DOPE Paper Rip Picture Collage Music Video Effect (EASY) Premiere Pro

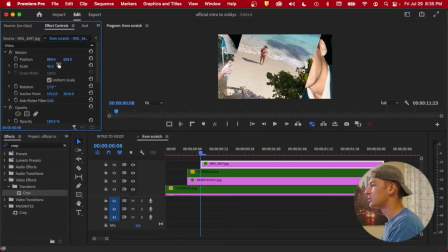4:13 Make sure we don't see the edges. And add some magazine rips on both sides so that you can still see a little bit of all the images and you can see how the effect is gonna stack.
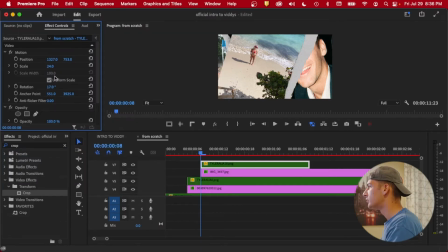4:22 Move it to the side of the photo. Then we need to grab one more.
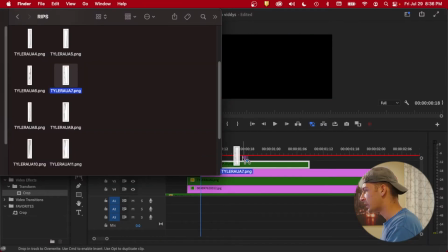4:26 This is why we're gonna label them, because normally right now what I would be doing is another pink layer of a photo.
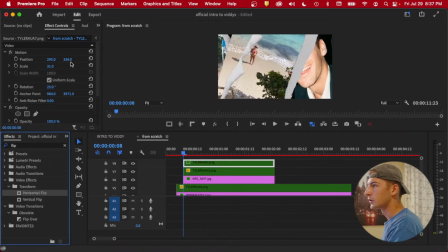4:33 So let's make sure we label this magazine rip as well. Let's add a horizontal flip, make it go to the other side.
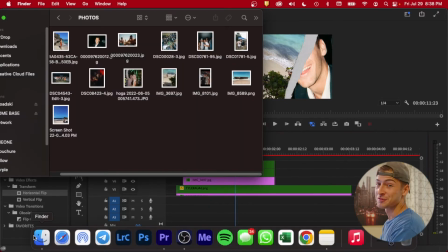4:41 But you can see the premise of the effect. It goes pretty quick too for the amount of work that you got to put into it.
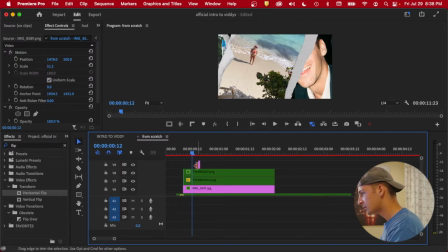4:46 Let's switch it up and we'll go, let's do 4 frames. Let's put this along the bottom so that we can still see the above image.
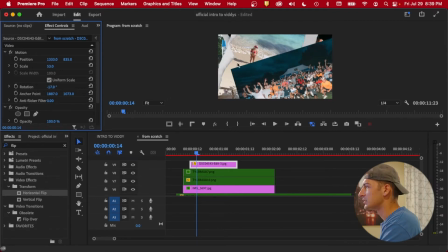4:55 We want to try to avoid corners like this throughout because that'll just not sell the effect that it's like a collage. Since it looks like it's not working, we're gonna add a little crop to this guy and see what happens if we take off a little of the top.
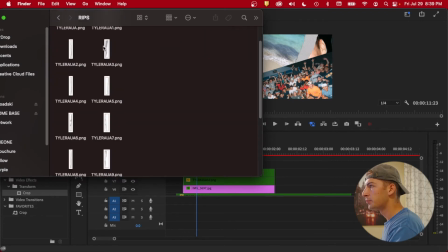5:09 Again, now we can grab a magazine rip. We're gonna label it, get into the habit of good organization.
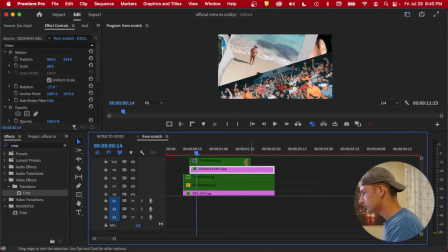5:15 I always preach that throughout my videos. This is what it looks like when I first import the magazine rip. So we're going to scale that down, make sure it lines up. Okay, with the addition of that, let's see how we're looking. I like how that looks.
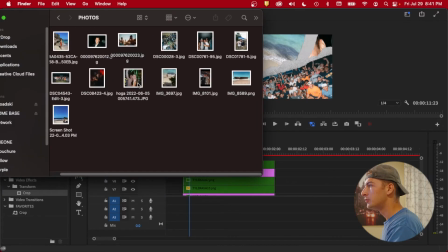5:32 Let's find another photo to add. I wanna add like two at the same time for this one.
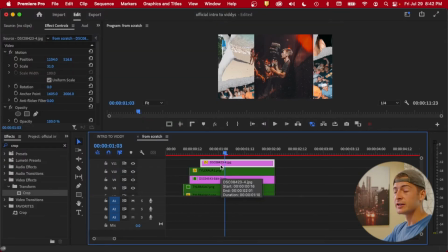5:38 If your computer's struggling to handle these photos, I can tell you why. Photos are about like 8K in resolution, and usually the video that most people like me are filming are around 1080 and 4K. So that's more than 8 times and or 4 times the resolution that we're currently working with.
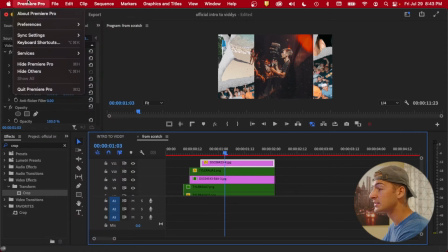5:53 So obviously Premiere and or your computer is having some trouble with the files. But a quick tip that I can give you is if you go into Project Settings, File, Project Settings,
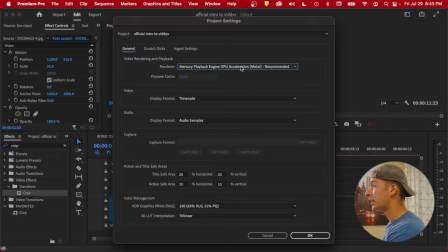6:02 you go into General, it'll usually be on Mercury Playback Engine, GPU Acceleration.
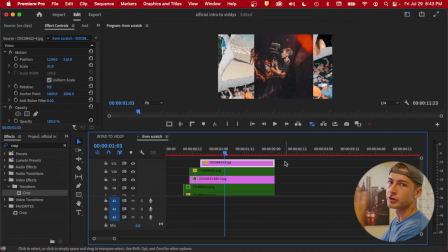6:10 Switch it to Software Only. For some reason, it's easier to handle the photos. For this, what I'm gonna do is add a little mask.
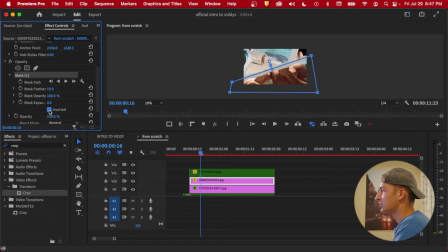6:19 You can see it took away the top part, which is what we want. I'm just gonna invert it, and then we got a cool half and half split there.
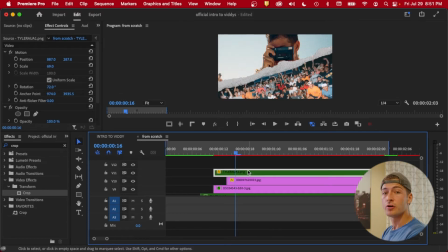6:26 Now that you've seen how I import, label all the photos, the magazine rips, and kind of mess around with the transform, size, and rotation tools, I'm just gonna speed up this process and hopefully you guys will be able to continue following along.
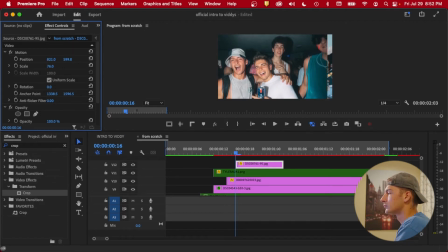6:41 What's good? Post-editing Tyler here. Recording on the iPhone voice memos.
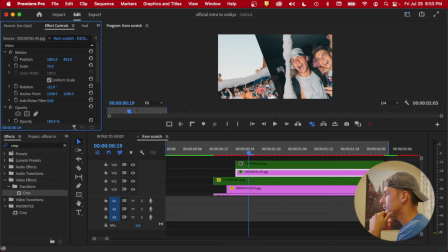6:47 A little bit of a complicated setup back home right now, but gonna kind of give you the scoop of what's going on here.
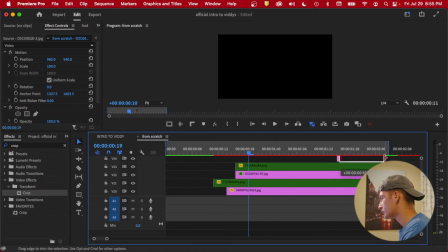6:55 Grabbing another photo, place the one previously.
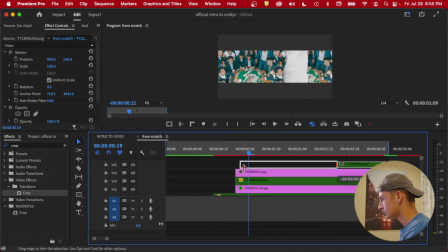6:58 Not like I haven't said it before, but placing that magazine rip on top, making sure it's green, you know, organization.
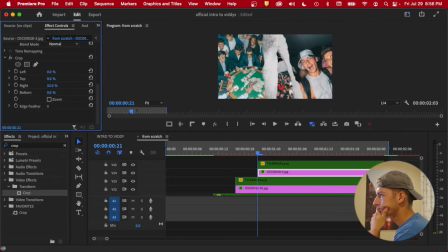7:07 Move it over a couple frames. Looks like I threw a crop guy on here so we can make sure it fit, scaled around the positioning and the scale of the magazine rip. Gonna grab another photo here.
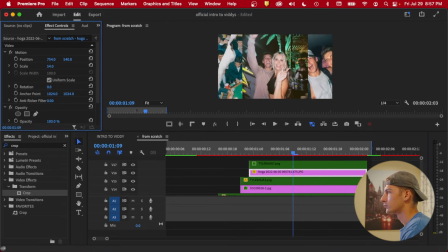7:22 Took this on a iPhone one night out with my girlfriend, and yeah, it's gonna move that over. These are all like a culmination of pictures on iPhone and camera, so you can do a little bit of both. Looks like I'm deciding to move this over to the right hand side since we just added one to the left hand side.
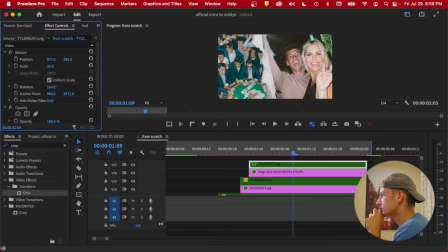7:43 Cut along a little bit further into the video just because we're kind of going with the same premise.
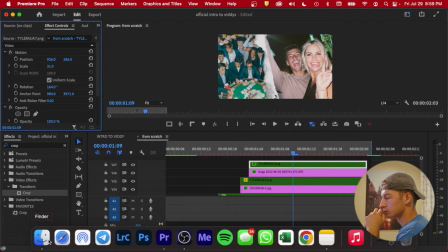7:48 Looks like I got confused with the other magazine rip.
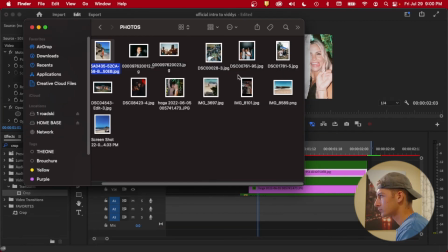7:54 Yeah, pretty much rinse and repeat from this point on.
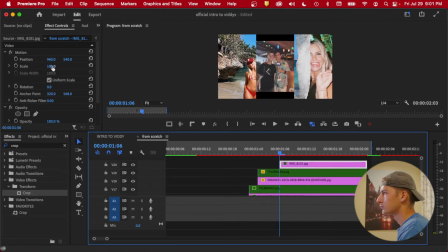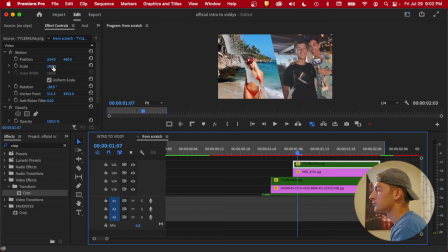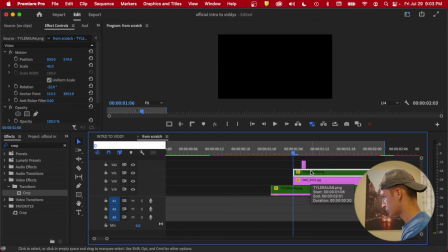8:09 This one we messed around with the rotation a lot. I'm really happy with how that one turned out.
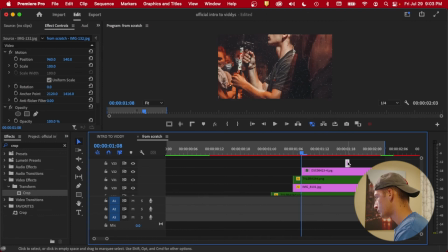8:14 Even though it passed by super quick, definitely makes a difference from all the other ones being straight.